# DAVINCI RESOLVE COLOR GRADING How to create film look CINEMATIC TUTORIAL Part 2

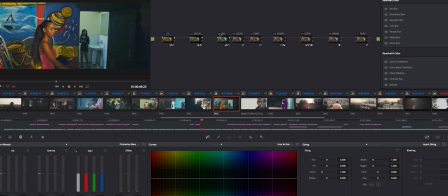And then the white balance kind of pops all the colors and everything,
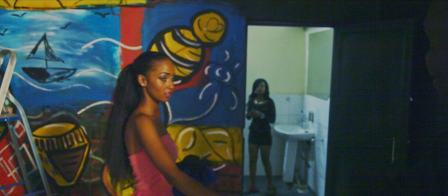but it also introduces some contrast here in the shadow area. But if you look at this image, it looks pretty good, actually.
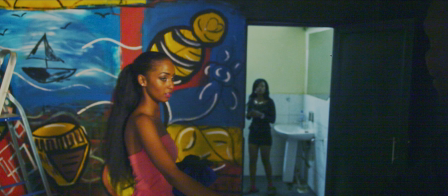But you have so much noise here, which is ruining the whole thing. So then I went into the channels to clean that up.
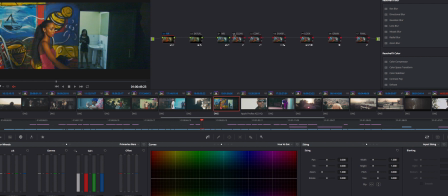That means that I had to reduce a lot of
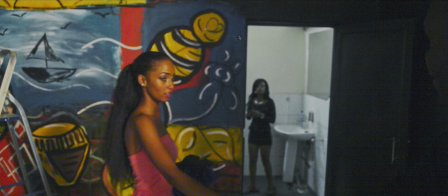the colors, just to make it more consistent. Without it, with it, what happens is that you clean up this color mess that is going on here, which will make it all blocky and all that. So remove some noise in each independent channel, and then
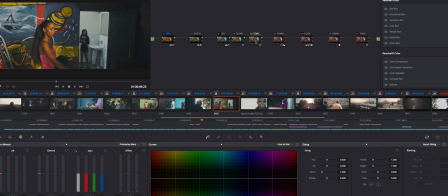like this contrast node, I don't adjust until everything is on, so it's the last thing I do basically. So then I have some sharpness going, maybe I can move that a little bit, and then you have the look that kind of
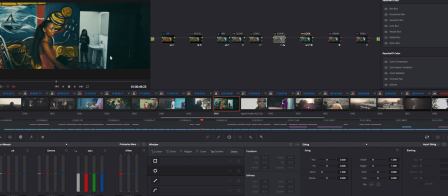focuses everything towards this area, and then kind of takes away a lot of the noise also,
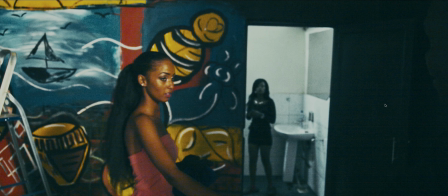because it kind of brings the blacks down a bit and the midtones down. Okay, before, after.
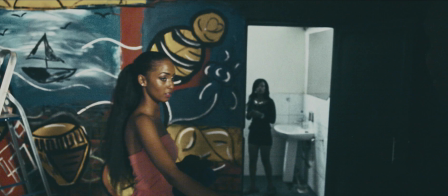So what you can clearly see is all this noise going away, and that's partly because you lower the shadows
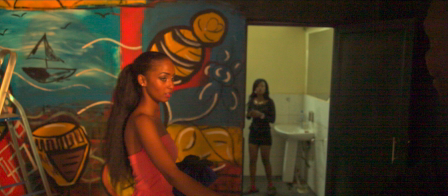to get it away, but this is like a complete mess, you know, with the noise that you have there.
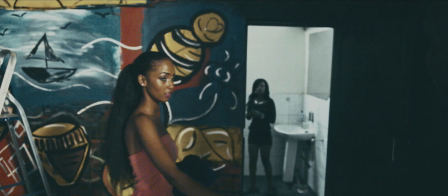So that can be one image, and this image will decide what look you have to go for in the rest of the material sometimes.
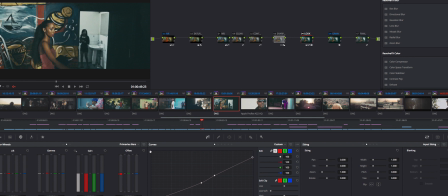Now I like these muted colors and muted faded blacks, so for me having an image like this and working with it doesn't really affect how I shoot the rest or how I grade the rest. Okay, so that's basically the main issues that I discovered. But then when we look at like the grade that I went for
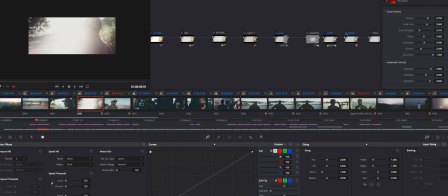when it comes to the grain, so this is kind of unsharp in terms of him, so it's not a really good shot that you have to work with.
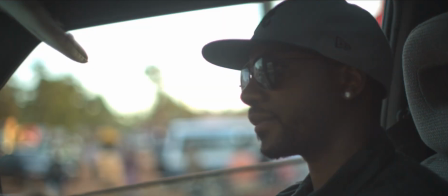If you look at before and after, I've sharpened him a little bit, but mainly you can see here in this area
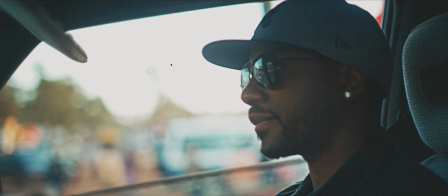that you have some noise getting introduced, and you have the whiteness has gone down. This is what I think makes the whole Super 16 look. You have the noise going on in the highlights here,
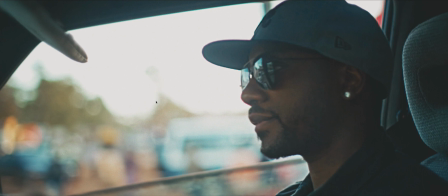and then you have a pretty clean image in the rest of it, but I've also faded the blacks a little bit and all that,
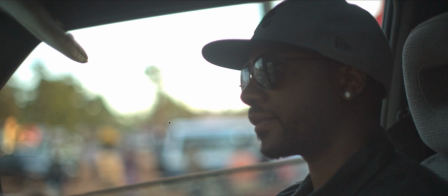but the main thing is the grain here.
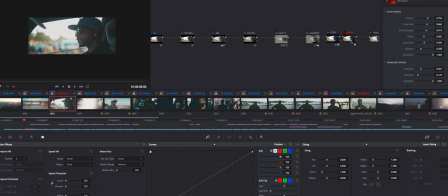So if we just go into the grain node and pop this up,
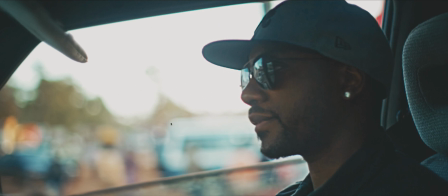you will see like the grain disappear and come, and it's also in the highlights. That's the like the now this is kind of crushed, the highlights, so you won't see that much, but what is the nicest part of this look, I think, is these details.
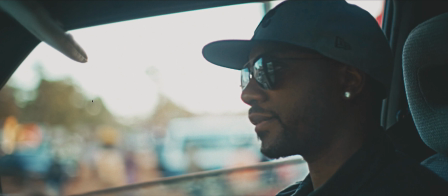And probably a lot of people won't even notice, but there's a feel of like there's an organic feel to it that I really love, and that's being created in all these areas that you have here,
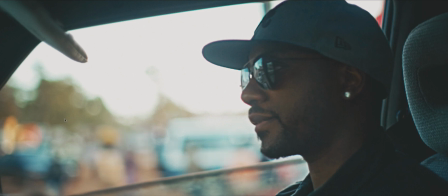where you have like the window would look a little bit boring, I think, without it. So I really enjoy those.
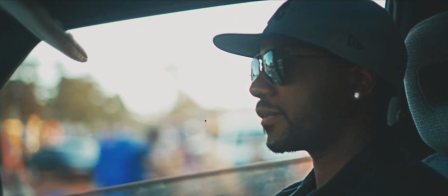Some people won't even notice, as I say, but I think it looks really good.
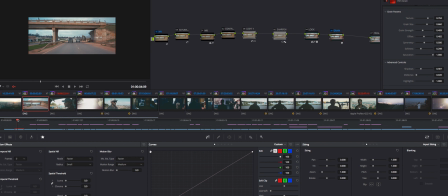Yeah, that's basically how I created the look, based it on the noise or the grain that I added, but most of the work goes into cleaning the image up,
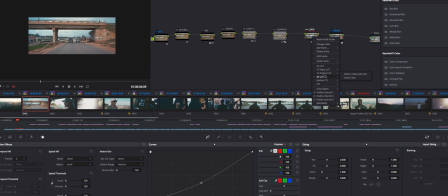and then the look that I used is based on a film look that's embedded in